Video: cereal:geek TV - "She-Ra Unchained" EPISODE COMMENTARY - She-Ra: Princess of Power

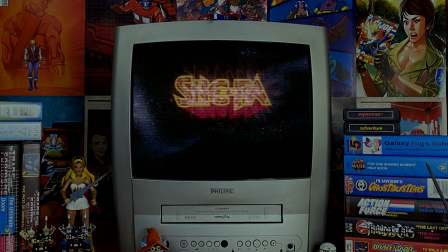(0:42)
Hello, and welcome to this Serial Geek TV episode commentary for She-Ra Unchained, an episode of She-Ra, Princess of Power, produced by Filmation Studios.
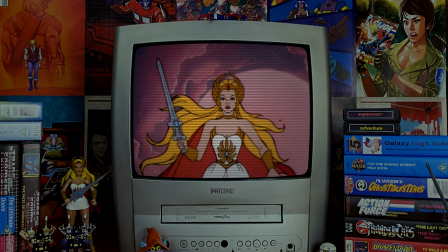(0:52)
So here we are with the third episode of She-Ra. Even to this day, people seem to be confused by the order of things.
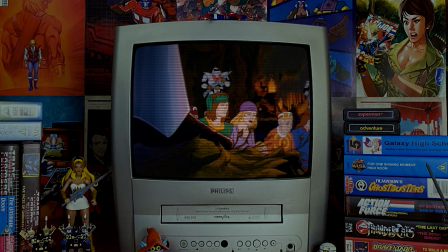(0:58)
Thus, I'll repeat what I stated in my episode commentary for Into Etheria and Beast Island, and start off by summarising the production.
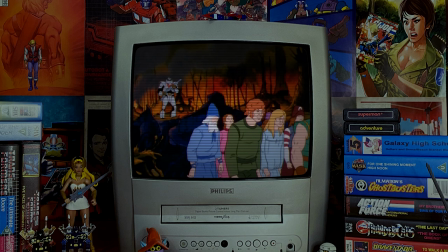(1:06)
The first five episodes of She-Ra were produced as Into Etheria, Beast Island,
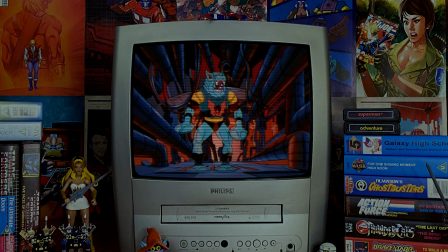(1:12)
She-Ra Unchained, Reunions and Battle for Bright Moon, collectively known as The Sword of She-Ra parts 1-5.
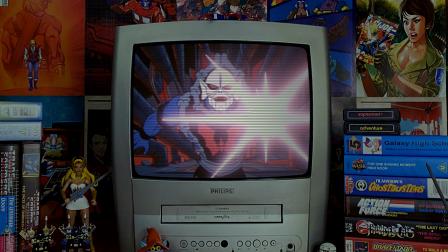(1:20)
After production was completed, Filmation decided to edit together the first five episodes of She-Ra, trimming the content for time,
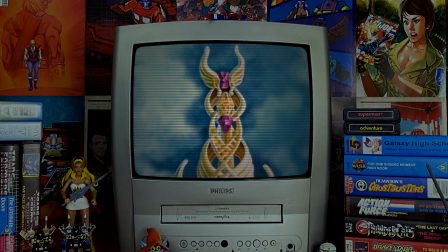(1:27)
and releasing it as a movie in theatres titled The Secret of the Sword to better showcase
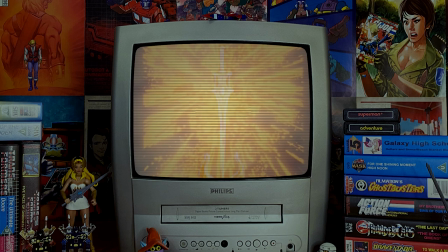(1:33)
the introduction of She-Ra and capitalise on the huge success of Masters of the Universe.
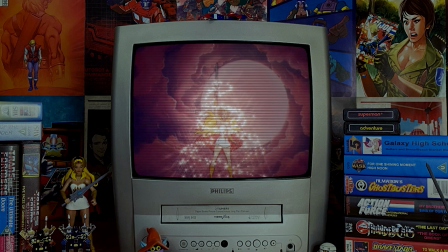(1:39)
Whilst it's fair to say that the movie wasn't a success in theatres, it has gone on to become one of the more recognisable aspects of the He-Man and She-Ra franchise.
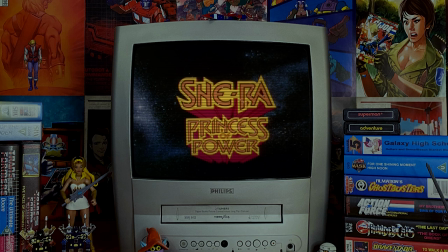(1:48)
I have to say, the direction for this opening is lovely,
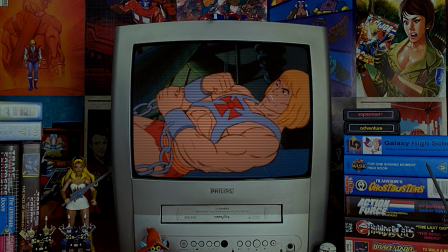(1:52)
the shots of She-Ra making her presence felt before she has even made an appearance in an episode.
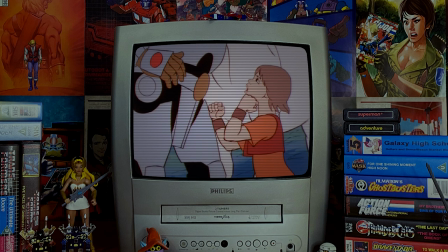(1:57)
In the last episode, He-Man convinced Adora to see for herself how bad the Horde was.
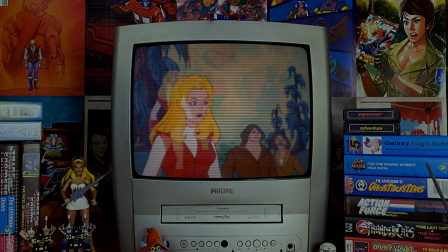(2:03)
Be sure to check out this episode recap for Beast Island.
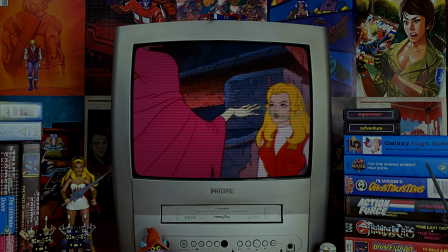(2:07)
All these scenes feature new animation and different takes with certain story elements removed in order to speed the recap along.
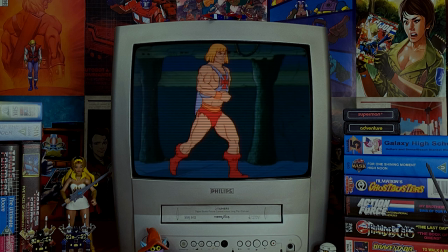(2:14)
And here we go with She-Ra Unchained, the only episode of the first five not written by Larry D'Itilio.
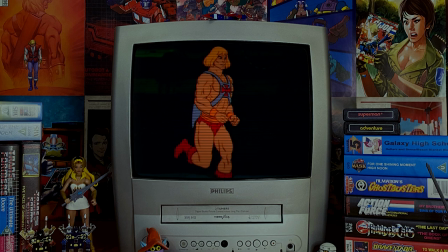(2:22)
This episode being penned by Bob Ford,
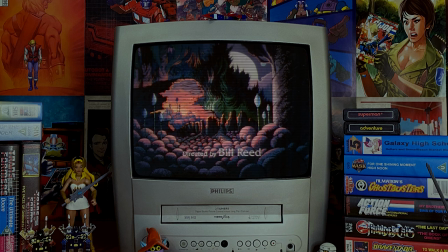(2:24)
who had already proven himself a fantastic writer during He-Man's second season with episodes such as The Rainbow Warrior and, of course,
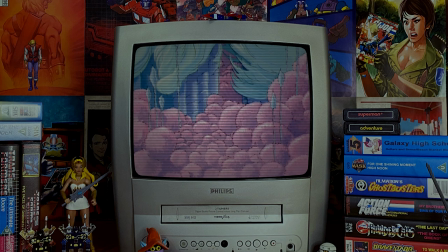(2:32)
The Problem with Power. So here the episode starts with a scene at the Fright Zone with Hordak demonstrating his new Magna Bean weapon, followed by a scene at the Whispering Woods in which Prince Adam says farewell to his rebel friends as he prepares to infiltrate the Fright Zone.
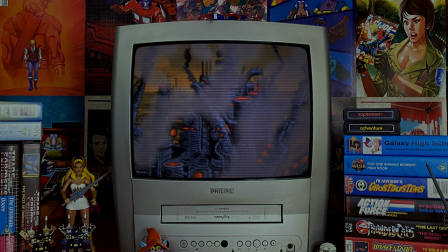(2:49)
However, in the Secret of the Sword version, to make the movie flow, the two scenes are actually swapped around. The episodic nature of She-Ra Unchained enables the story to break up the back-to-back scenes at the Fright Zone.
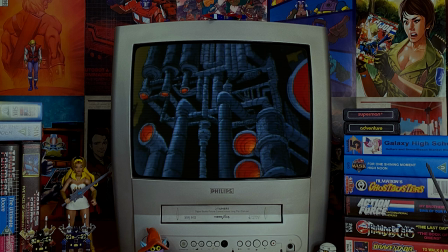(3:03)
However, had the movie kept the same structure, we would have had a horde scene followed by another horde scene.
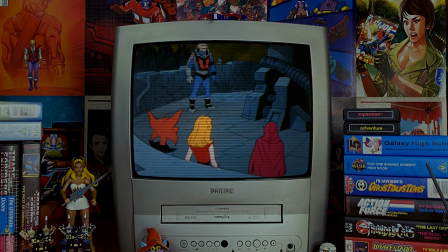(3:09)
It would have been very weird.
At last it's finished!
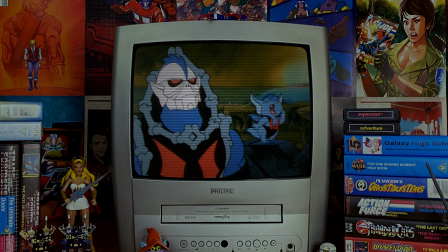(3:14) A thing of beauty!
This is an unusual episode for Hordak himself. For some reason, much of the episode sees him with a robotic arm on the right side. There seems to be no reason why it's just there.
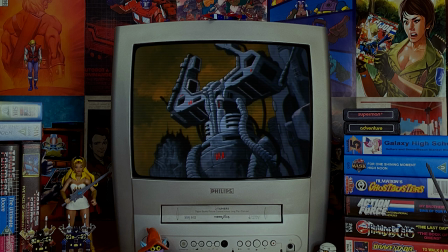(3:26)
I would think this would be a costly mistake for Filmation since none of these sequences of Hordak could be reused again unless a script called for it.
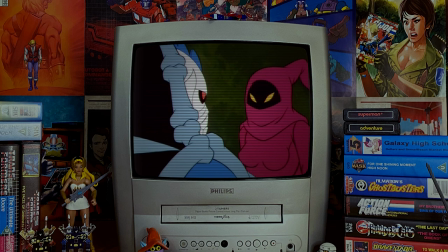(3:34)
His single robotic arm never appeared again in the series, even though it does look rather cool.
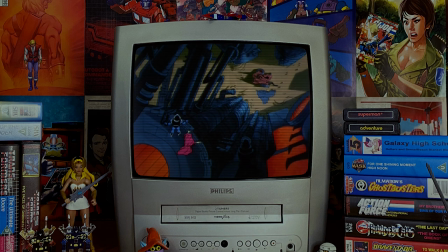(3:39)
As we'll see, Hordak also appears to have some sort of transporting power within his belt.
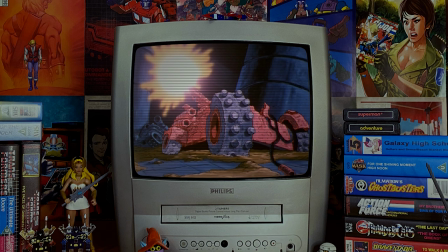(3:44)
He just presses it and everyone reappears in the plunder room. Speaking of the presentation of Hordak, when he blows his way into that very room near the end of the episode,
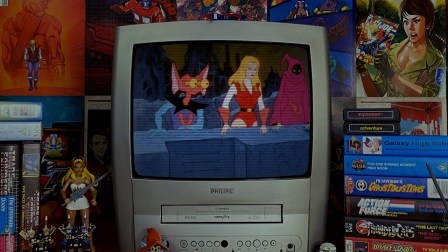(3:53)
both his arms are cannon, something that would never be repeated in the series and it's a very striking visual.
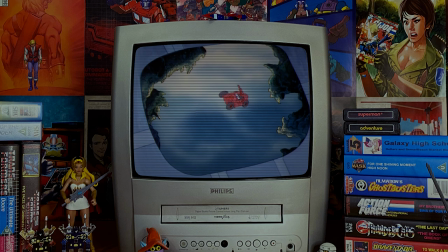(3:59)
A lot of unique takes were given to Hordak in this episode but the writers seem to take them away almost immediately after. In the opening scenes of She-Ra Unchained we meet Imp for the first time. He serves very little purpose here and immediately sounds irritating and bratty.
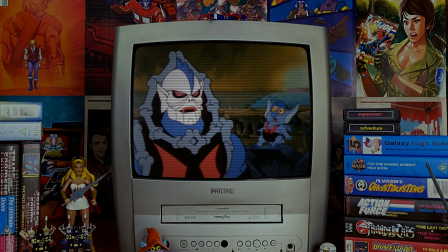(4:14)
Whilst he would always be irritating and bratty this is the only time in the series that Hordak can't seem to stand him.
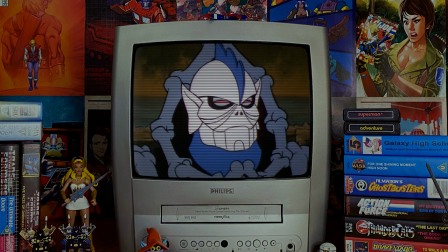(4:22)
As the series continues Imp is written as the only one Hordak can trust.
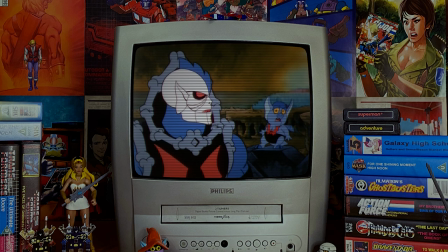(4:28)
Here, Hordak reveals his plan to transport the entire Whispering Woods to the Valley of the Lost.
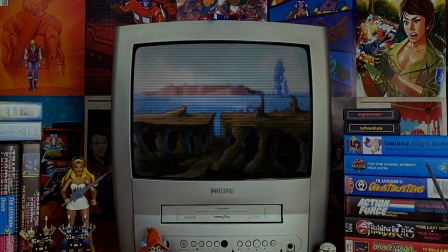(4:34)
Much like Beast Island, the Valley of the Lost utterly lost all menace as the series progressed.
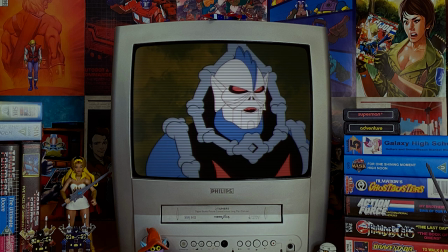(4:40)
The Valley of the Lost was an odd Aetherian location. Initially, it was written to be a place of dread that no one ever returns from.
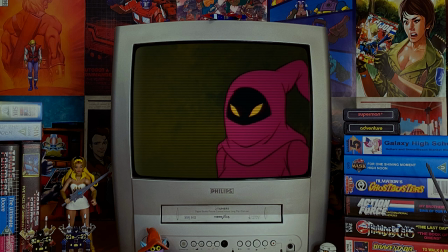(4:47)
But as the series continued, we saw that pretty much anyone can return from the valley.